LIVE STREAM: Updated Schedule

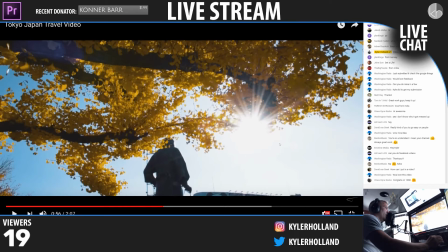So maybe try a higher bitrate. I'm curious, what bitrate did you export this at? Or if you remember, or if you used a preset, if you used 1080p, what did you export it at?
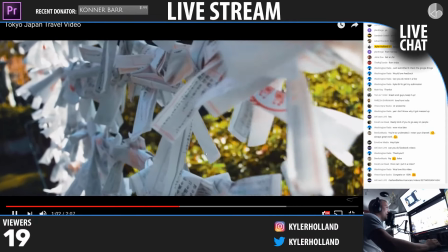Remember, if you guys are just joining, you can submit the user videos with the link I shared up earlier in the chat. AK, send that to the Google form that I posted earlier.
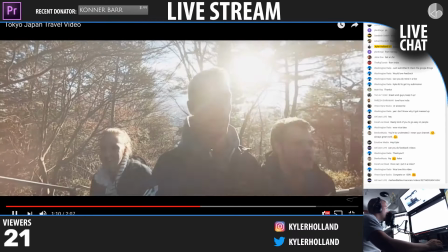Nice.
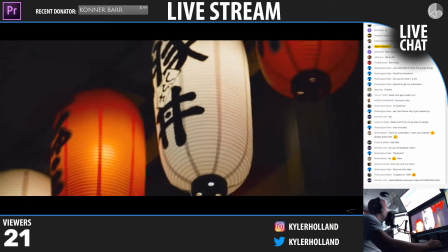I love how slow the song is.
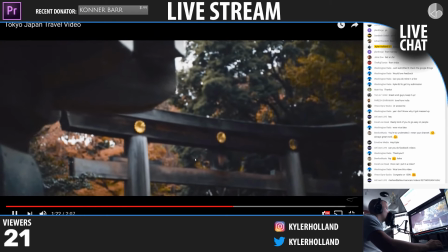Nice.
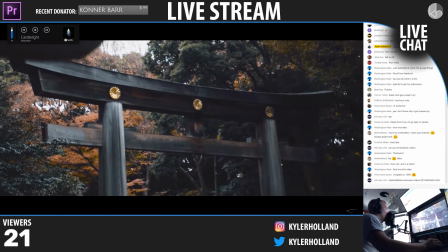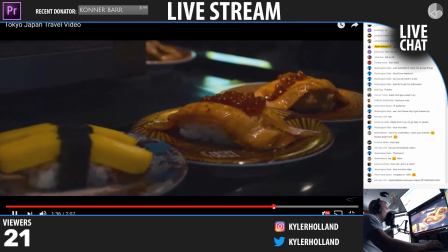Okay, so then we just pick up speed. Let's see.
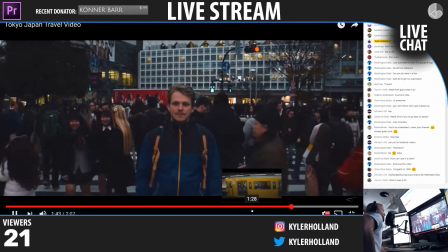Love that shot.
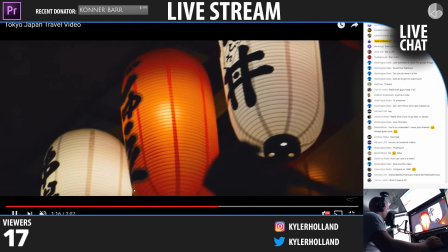Okay, so one thing I would say, I'm going to end on this note, is that we had such a slow speed throughout this entire video, and then right here, we just kind of had a random,
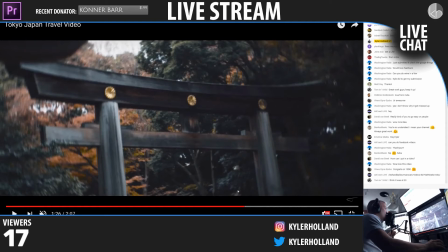right here, a random spin. So let's talk about motion real quick.
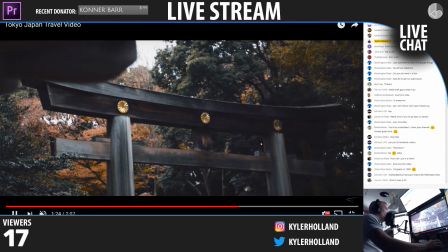Since we're coming down from the upper left down to the bottom right, we have this motion going on, and then all of a sudden we change that motion with this spin where we're rotating it
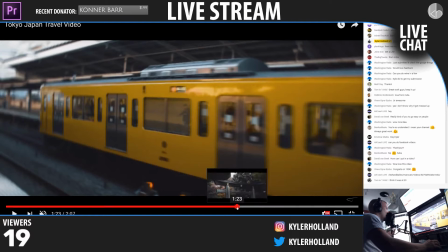counterclockwise, okay? So that doesn't really make sense, and then when you watch it to the eye, again, it doesn't flow to the transition of the train.
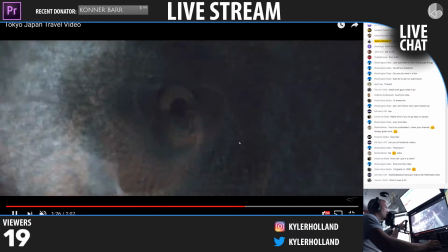However, the ending motion of the train, the ending version of the spin right here transitions into the motion of the train.
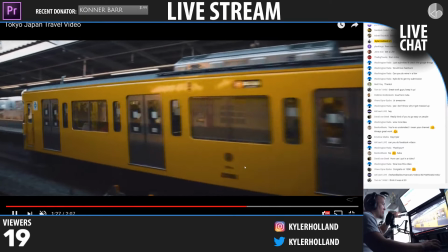So maybe if you were going up with the camera, in reverse, and then you swept it around, then you could transition into the train.
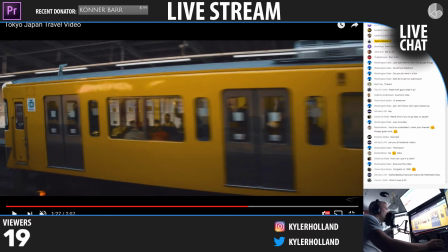But that could be a lot of in-body camera transitions. All right, 30's pretty good, Tom. So maybe it's just your camera. But thank you for sharing. I really enjoyed this.
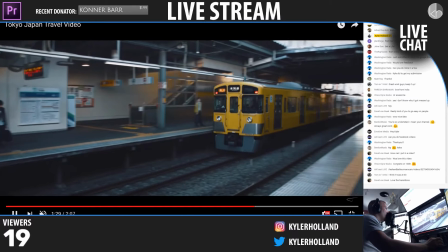But just think about motion when you are making videos. Make everything blend together.
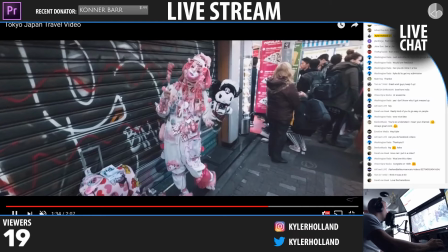But yes, I do love the transitions. Nice. And we picked up at the end.
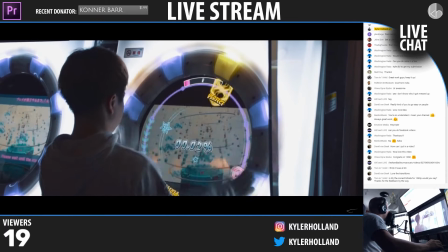I like the fast-paced stuff. So try to tie in fast-paced and slow-paced at the same time. Thanks for sharing, Tom. All right, next one we got is one from Jan.
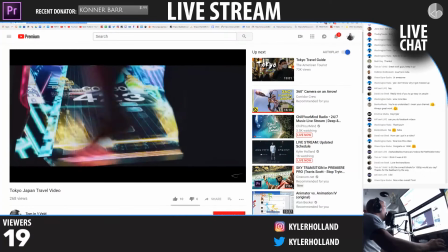I think as I'm saying it right. If I'm not saying it right, I am sorry. I'm going to copy that in.
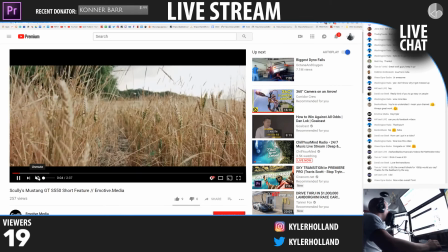Good job, Tom. Vince likes it. All right, let's check it out. Scully Mustang GTS 550.
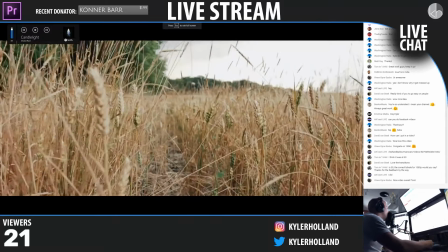I'm expecting some sounds.
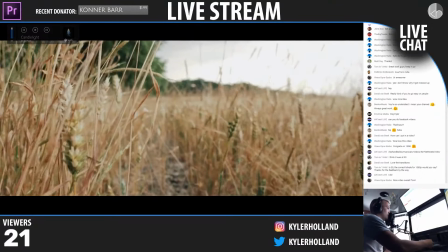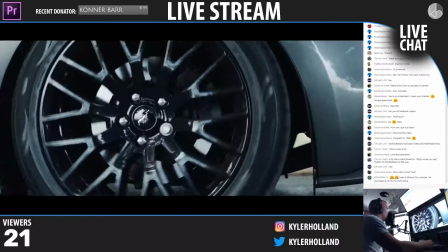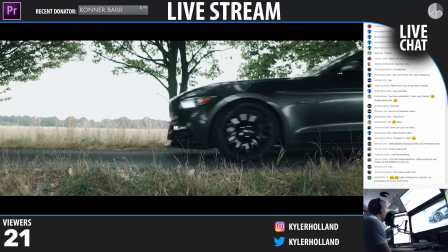Bon, thank you so much for the support. I really appreciate it. Okay, so this color grade I actually love.
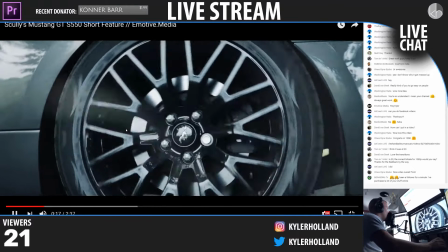Guys, check this out. It's a very flat color grade, but the highlights are blown out, which I love.
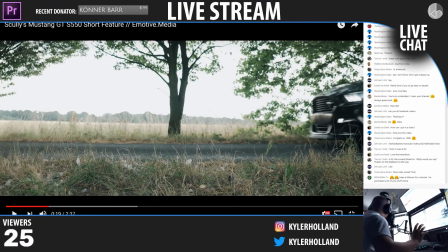But the greens are like a different tint of green, and I really enjoy that actually.
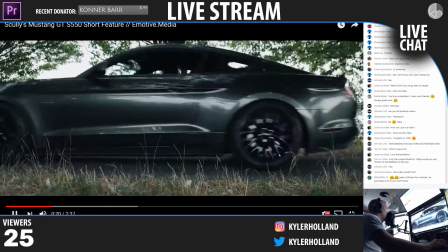So this color grade, I love it. You should make a LUT, sell it online, and I'll buy it.
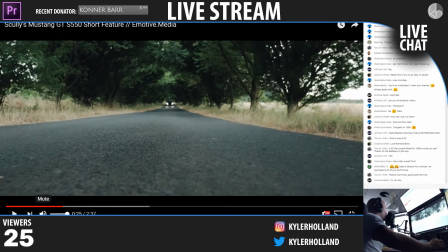Nice, I love how this exposure. So one thing real quick that we're going to talk about is when you are actually filming with gimbals or anything low to the ground, think about it. Think about when you film something. The closer you are to a subject, you're going to see more of that bounce.
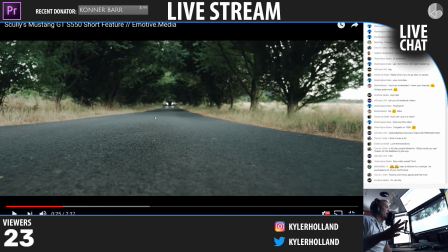Is what I'm talking about. Also, let me know what you think of this camera angle, seeing the computers. Because normally the camera is up here. Let me put it up there. 1 second, pausing from the review. Normally the camera is up here, and I kind of like it up here better.
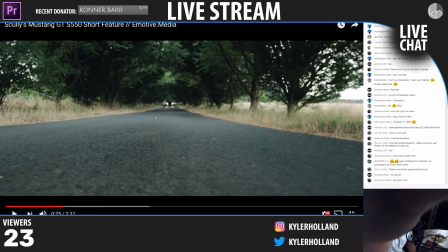We'll see. Yeah, we'll put it up here for a little bit. But so when you think of camera, think about how it bounces when it's close to.
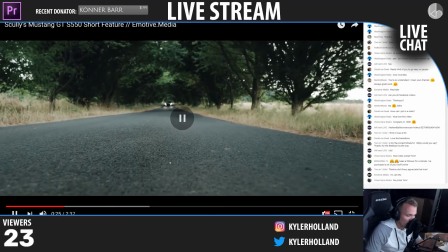Like, see how we see this like bounce right here on the side? One way to avoid that is to actually get the camera and raise it like another foot off the ground. Because the higher you are from the ground, the less you'll see that bounce. However, to get really low like this, you're going to have to use like a dolly or something that looks really good. But overall, I like this shot. That's just one tip.
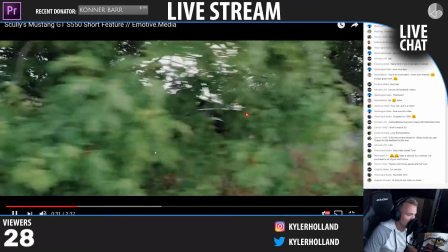It's a sick car.
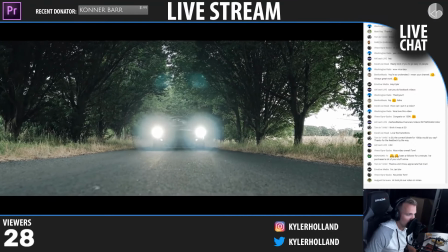Yeah, just send the video on the Google link below.
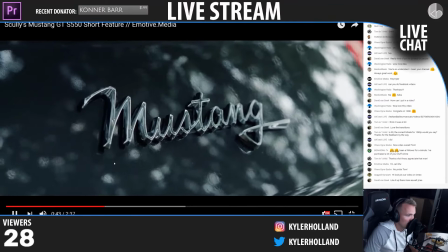Mustang.
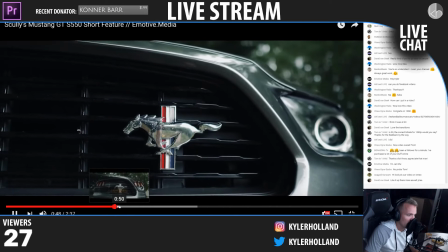Normally I don't like fades, but that one works. Now don't overuse the fade though.
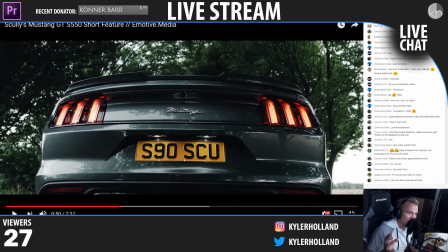So a fade works every now and then, but don't overuse it.
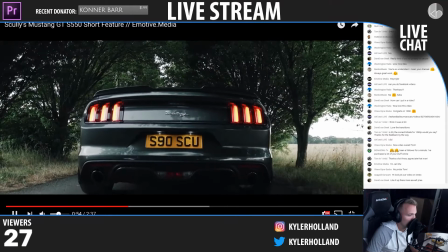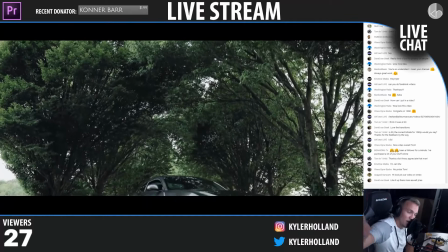Okay, so you guys do like it up there more. So I'll keep it up there. I also can put it down here. Okay, sorry for getting distracted again.
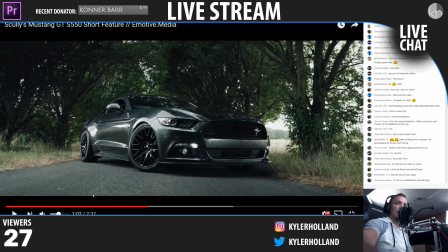I also like this shot from down here. So we'll try this one for a hot minute. So you guys can let me know what you like the best if you've been in the chat streaming here. All right. What? Why is this not working? All right.
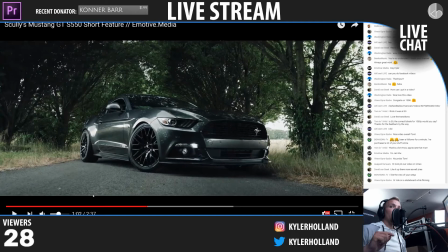There we go. All right. So this is one that I like to do as well.
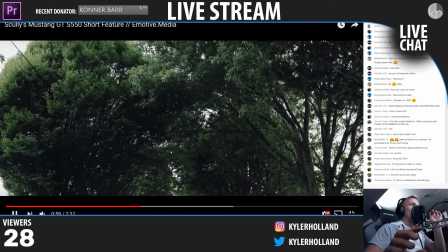I think I'll keep it down there for now. So this shot right here is really awesome. Right here. The reason being, if you listen to the audio, this is like the climax.
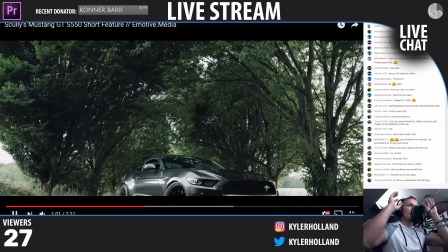Boom, the audio drops, and it's like a revealing shot pulling from the top down.
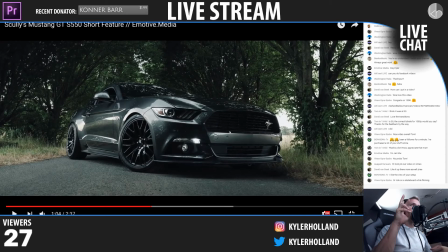Again, the speed ramp, either shorten it to a couple frames or actually do a smooth speed ramp.
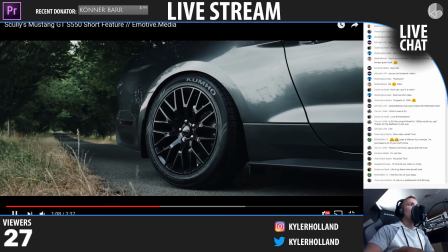So, for future reference, it'll make it a lot better. Lovely shots. But see right here how when you could have done a fade, you didn't do a fade. It was more impactful.
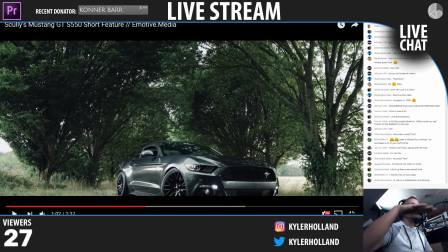Yeah, thanks for sharing, Vince. You can also do a skateboard where you actually are smooth with it and you're holding the handle. I'll add that to a tutorial video of mine where I can show you guys how to get smoother shots with like no gimbals.
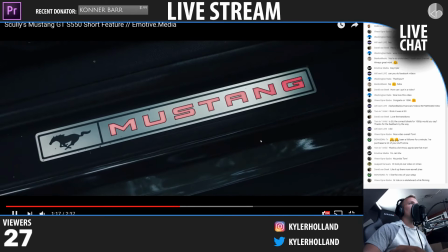Love these shots. That's a great shot too. Ooh.
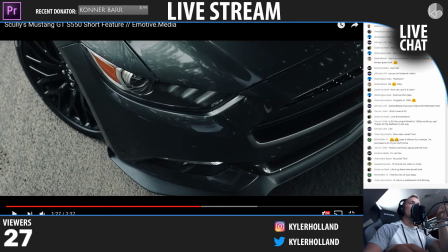So even right there, like your attention to audio, you were zooming in when the audio was making that like high pitched noise.
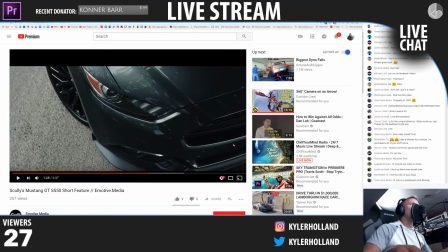So that's really cool. Good job. Awesome. I'm going to end it with that, but thanks for sharing. You'll get the thumbs up from me.
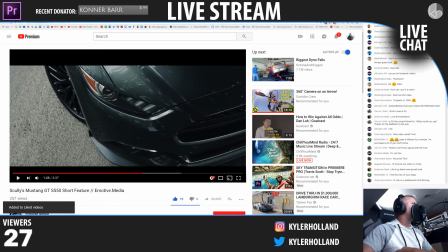I really enjoyed that video. Good job, Jan. All right, Plan Forge has shared a video. Let's check it out. All right, here we go.
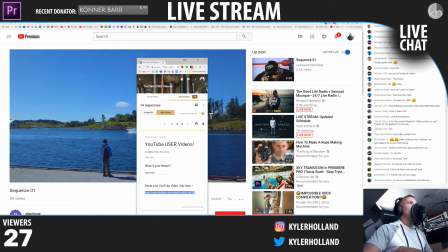So I think once my submissions right here, once my submissions get to 20, I'm going to close the submission window.
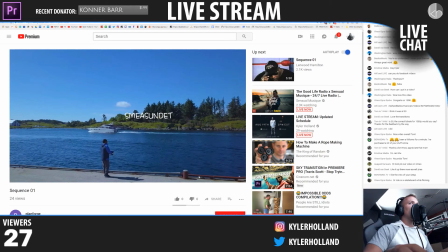And if you already submitted a video, try not to submit another one and let someone else get that submission in.
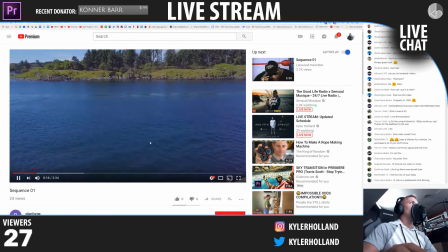But once it gets to 20, I'm going to close it and then watch all those videos just so I can get to them all. Sequence 1.
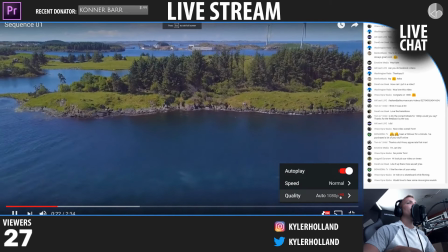All right, nice. Love the song.
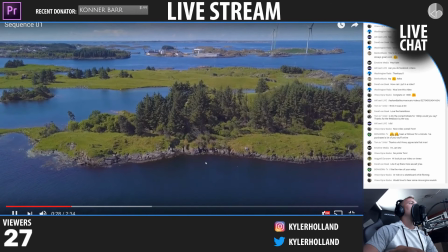I've heard it a lot. So isn't it weird how light works when you have drones?
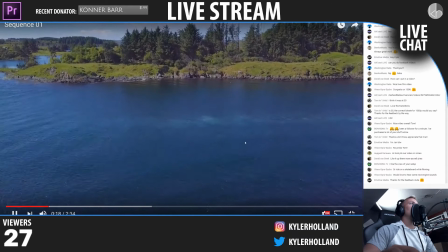Like look at the water. We have like ripples coming in this way, but the water's flowing this way, and then we have bitrate compression issues.
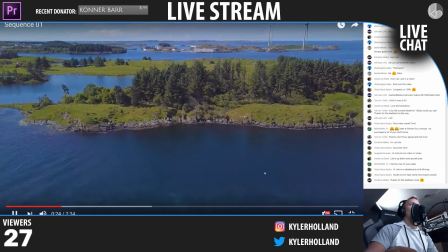So this water looks wild right now. So one thing that we can do is
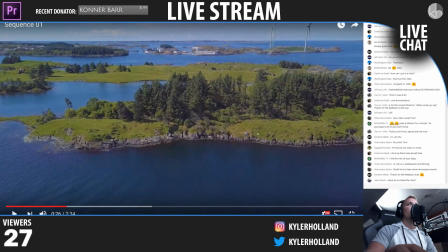to fix this is shoot at a higher bitrate when we you guys are gonna share the video, by the way, at this link right here. Sorry if you guys are just coming in. Let me copy this again and then get back to the video.
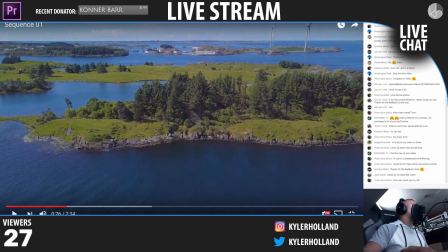Link. Copy that bad boy. So you guys can share this video. Click on that link and fill out that form to share your video. There's 6 more slots open. If you've already submitted a video, don't submit another one because I'll just skip right through it. So be sure to send them there.
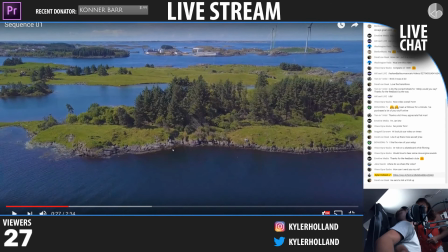Oh, what's up? Are you leaving? Yeah. Bye. What's that of the stream? What?
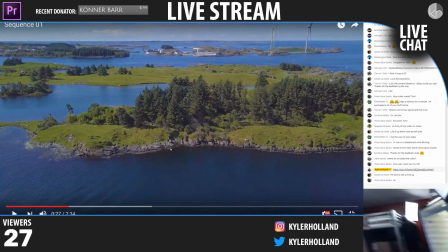Down here. Girlfriend's got to go to practice. I'm not going to practice. I'm going to Going to Oval Fair? What's that? Oh, you guys have Buckeye Bash? Nice. That'll be fun. Bye. Text me. I'll be done in about an hour. Love you. All right. Back to work. All right.